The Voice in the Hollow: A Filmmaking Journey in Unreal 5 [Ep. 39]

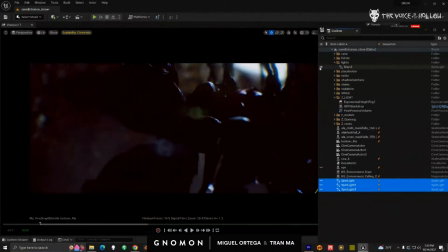And my main light back here. That's coming from above, giving me this rim.
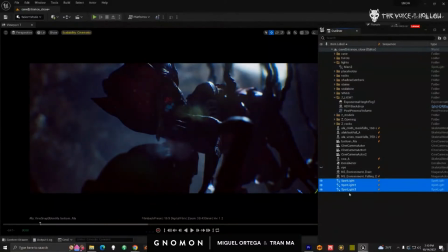And these are filling it in, so she's not completely dark. And it's taking multiple lights. The reason why it takes multiple lights is because they're kind of close together, right?
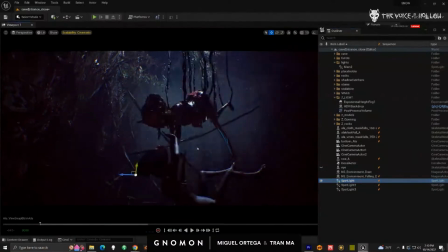And one light is just not going to do it. So I have one angled here to hit her face.
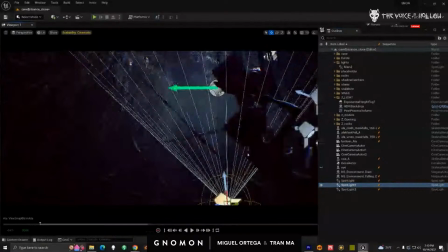And I have another one to kind of hit the other side.
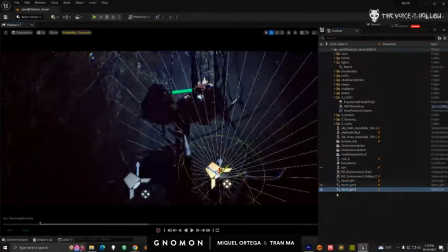And this one here hits her body.
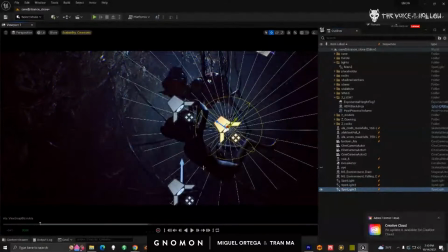And you can see they're positioned like kind of like in a triangle just to kind of get around and make it, you know, feel more filled in.
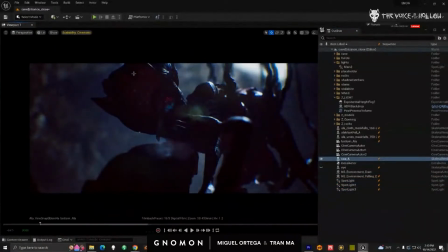And the goal is not to make it feel like there's a light hitting it, right? But just giving it enough to lift it up. Anyway, do you want to show some stuff? No. Well, but I have the new animation for
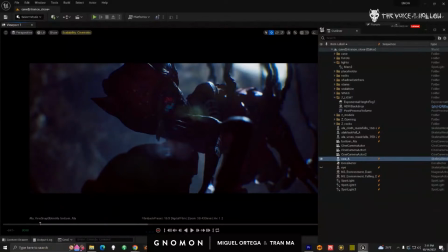the I'm sorry shot. I could give it to you now if you want to bring it into the sequence. Let's see. Does anybody have any questions?
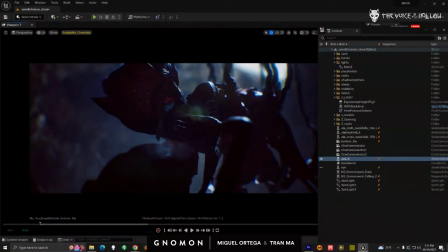Tran? No questions? No Are you trying to questions. load up some shot?
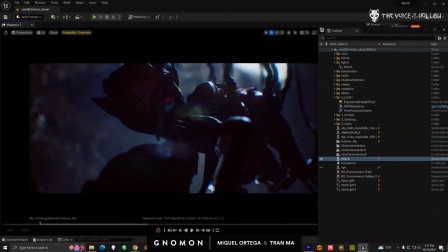I don't see any questions. I'm just scanning the chat right now. That's why I'm going quiet. Let's do this.
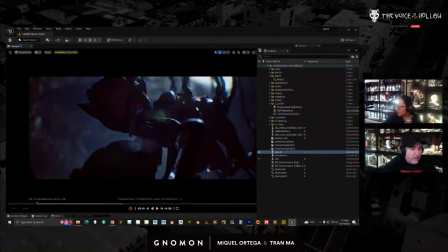No, not. I mean, the only stuff I have to show is the stuff I've been working on, which is just sound stuff. I don't know how interesting that is.
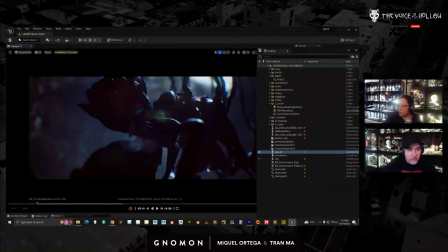Well, I can show other things I have left to do. Yeah. I think the stuff you're showing is really cool. Give me 1 second. I am just loading more sequences. It just takes a moment.
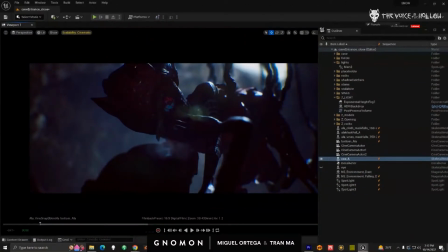Yeah, if anybody has any questions for Tran or I, let us know.
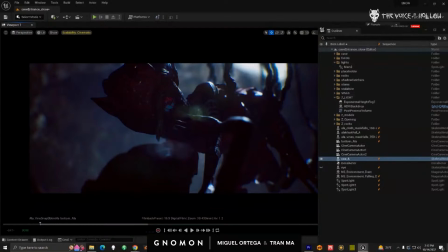Give it a second.
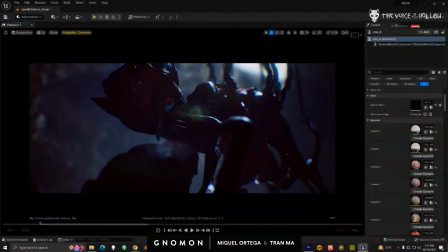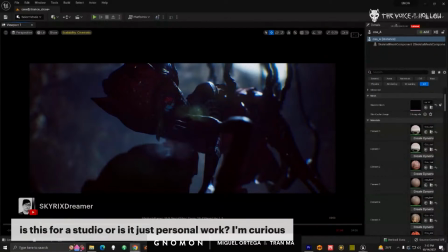There's a question here. Is this for a studio or is it just personal work?
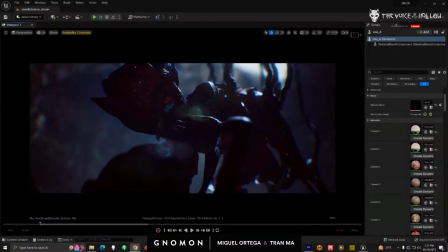This personal work. Yeah. So we are, the primary team is just Miguel and I. We have some amazing artists helping us out,
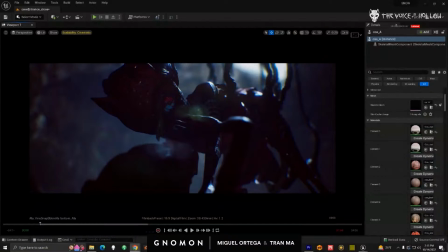doing certain tasks, right? Like we brought in probably our biggest team or has been probably some additional animation because this is animated. But it's a pretty small crew. Yeah. Oh, okay, finally it loaded.
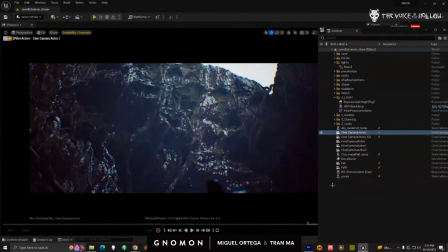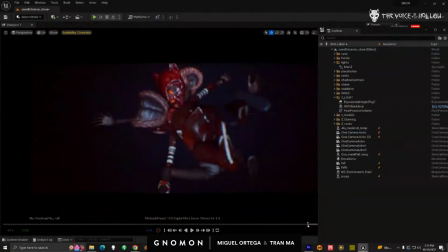Okay, so shots I have left to do.
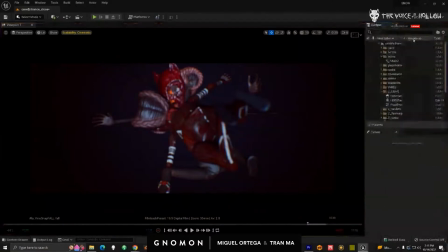Sorry, let me just pop this here. Are some of these shots? Small animals. They're just falling on top of each other.
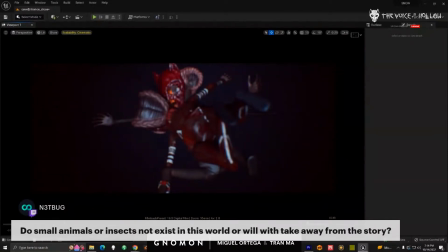Hold on, someone is asking a question. Do small animals or insects not exist in this world, or will that take away from the story?